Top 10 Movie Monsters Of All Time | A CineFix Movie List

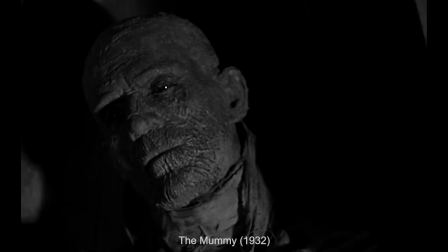8:05 This is an unstoppable gelatin in the blob, a vengeance that transcends time and death from the original mummy,
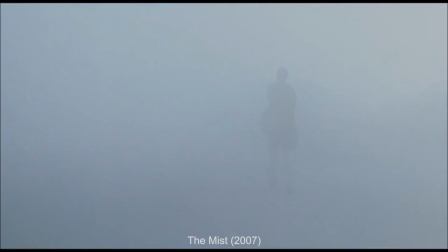8:12 a ceaseless demonic infection from It Follows, everything concealed in the all-consuming fog in the mist,
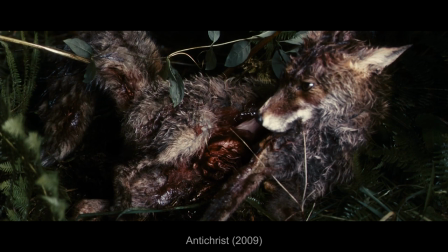8:18 and a host of aliens that cannot lose in Live, Die, Repeat. It's a fox devouring itself in Antichrist, a demonic goat from The Witch,
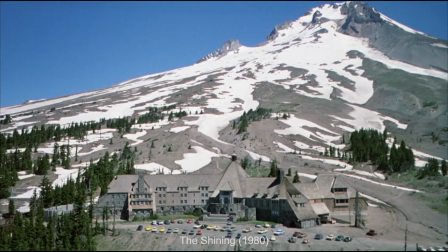8:26 a cold, uncaring robotic intelligence in 2001 A Space Odyssey, and an entire hotel in The Shining.
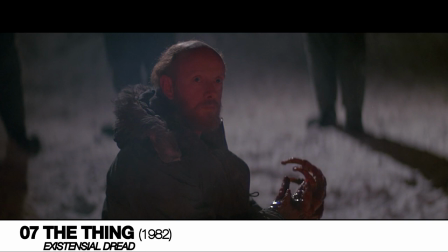8:32 Gamorek from The Neverending Story is angst incarnate, but he's got nothing on the monster that takes any form and every form, the thing.
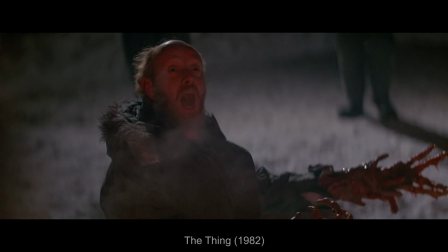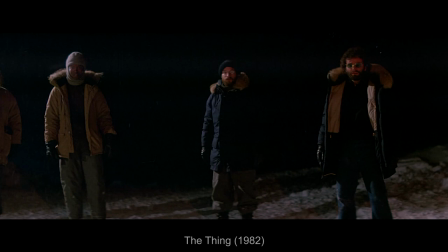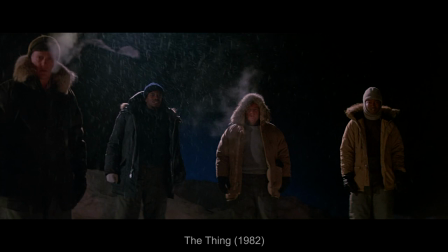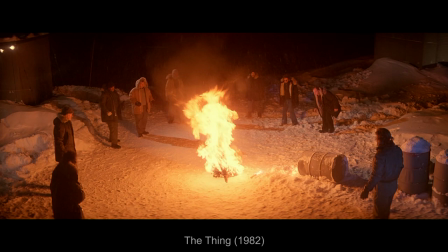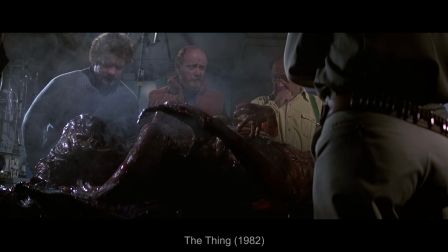9:02 We couldn't imagine a list of cinema's best monsters without Rob Bottin's any faced atrocity.
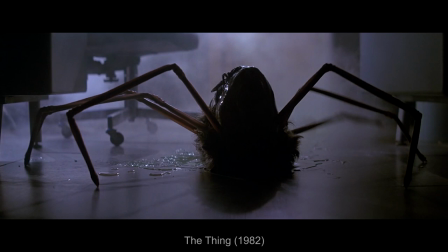9:08 Made up of 100 different kinds of Academy Award winning creature effects, all practically made and performed,
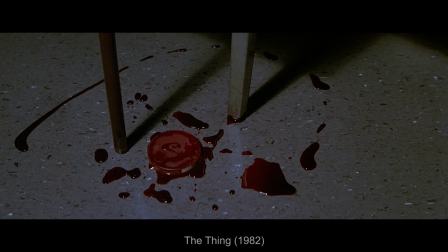9:13 there is a hefty dose of the disgusting at play in the design of the nameless alien thing.
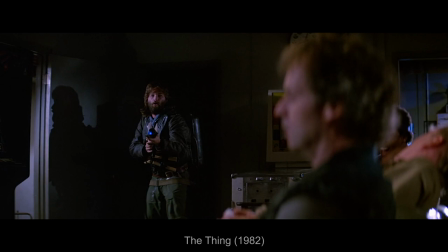9:18 But far more frightening than the mutilated excuse for the heaps of human flesh that it morphs into, is the deeper truth about the monster.
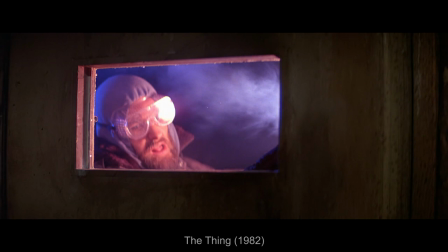9:24 It is anyone and everyone at all times. And while you're freaking out about how it might destroy you and your friends, you forget that it already has.
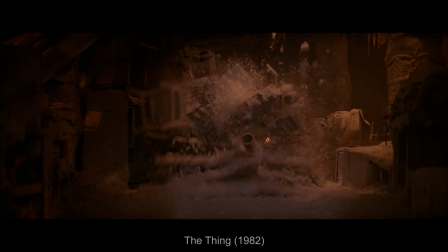9:32 It is unstoppable, the utter end of humanity, one celibate enough to end our entire world.
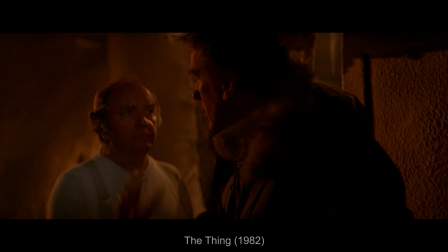9:39 The monster represents an outcome so bleak and predetermined that it doesn't get a name. That the proper response in the face of it isn't fear, for fear would be too hopeful.
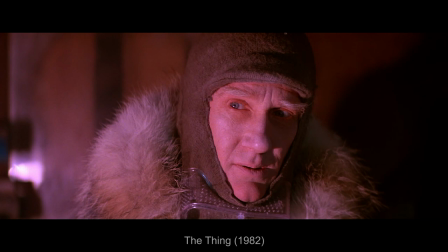9:47 No, the only real response is grim resolve at an apocalypse predetermined many thousands of years ago when the damn thing first arrived.
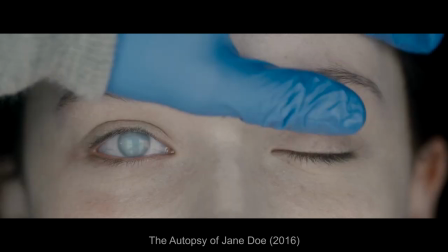9:58 Turning now toward the mysterious, we're looking at monsters designed now to primarily arouse our curiosity and wonder, that raise questions and demand investigation.
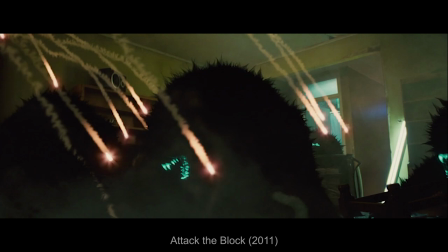10:06 Those monsters that make you lean in where most others make you want to run away, even as you suspect you shouldn't.
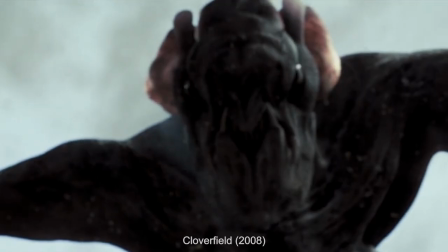10:12 Think the phenomenally designed aliens from Attack the Block, or the engineers of Prometheus, or the Gargantuan Clover, or the Aliens of the Vast of Night.
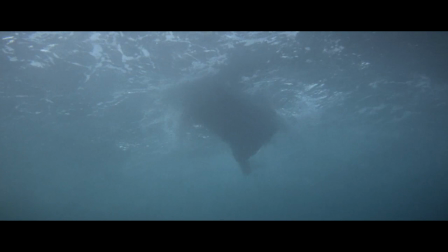10:21 More often than not, the key is that you hardly see these monsters, if at all.
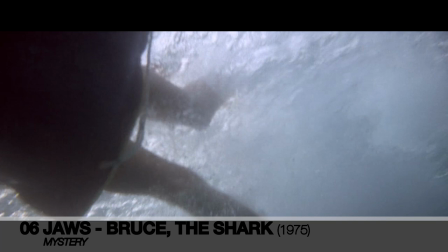10:25 But in terms of monsters hardly put on screen, there's nothing with quite as much legend and lore as the giant man-eating shark from Jaws.
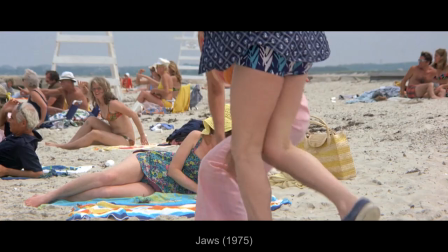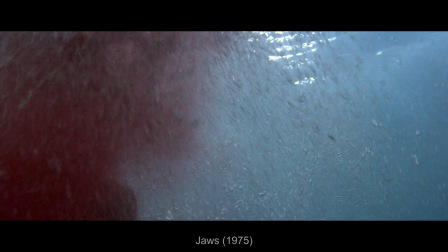Jaws is the ultimate parable of how good horror is like good burlesque, where the tease can be far more effective than the reveal.
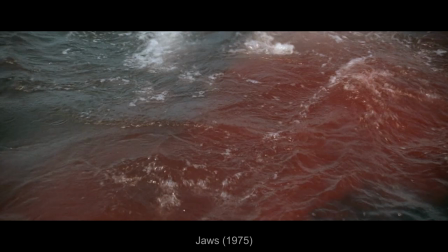10:51 Although the affectionately nicknamed Bruce may have actually shown up on screen more if it weren't such a buggy animatronic beast.
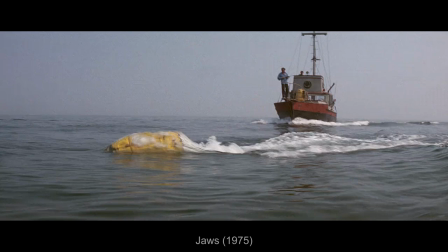10:58 But we're glad he was, because instead of staring at his uncanny shark valley face for any more of the runtime than we have to,
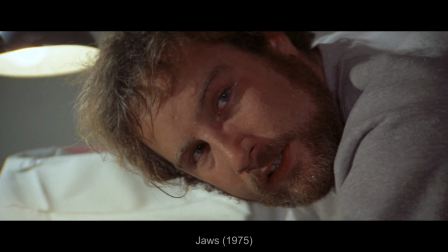11:04 we catch him in glimpses and whiffs, and even worse, in story and rumor and exaggeration.
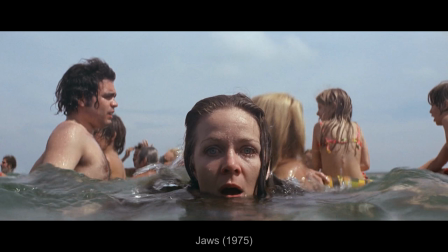11:10 He's allowed to live more in our mind than in our eyes, where he can be so much bigger and tailored exactly to our own particular nightmares.
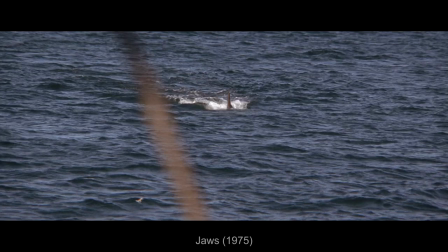11:17 Our fifth pick in a row created primarily through practical rather than visual effects, Bruce's staying power is also our fifth,
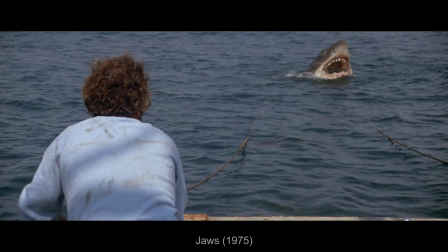11:23 but certainly not last testament to how crafting effective monsters has more to do with understanding how audiences' subconsciouses work than sharpening ever bigger sets of fangs.
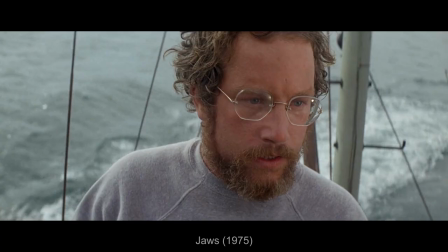11:33 And in this case, it has everything to do with how much more powerful it can be to ask scary questions than it is to give scary answers.
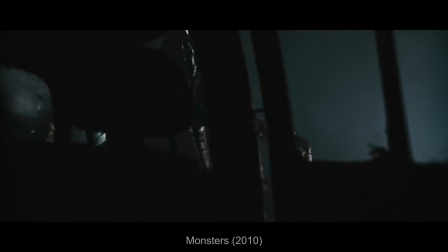11:46 At number five, we're looking at monsters that don't quite make us lean in as much as they cause us to freeze in place, drop our jaw, and crane our neck upwards.
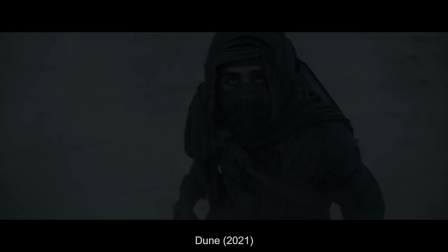11:54 These are monsters designed to evoke awe.
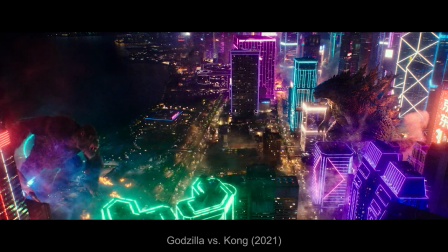11:57 Powerful beyond measure, trapping us between the fear of their destructive capacity and wonder at their immense grandeur.
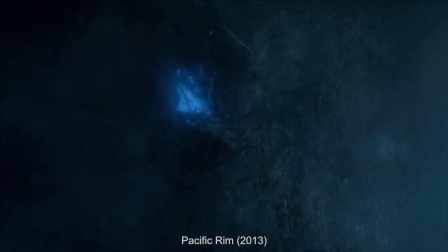12:03 These are your classic Kaiju, the modern Godzillas and beasts of Pacific Rim, the aliens of Arrival, Trollhunters Troll.
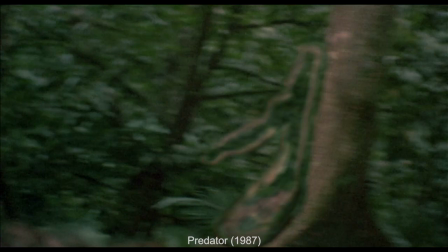12:11 The Predator evokes awe not at his stature, but with his abilities.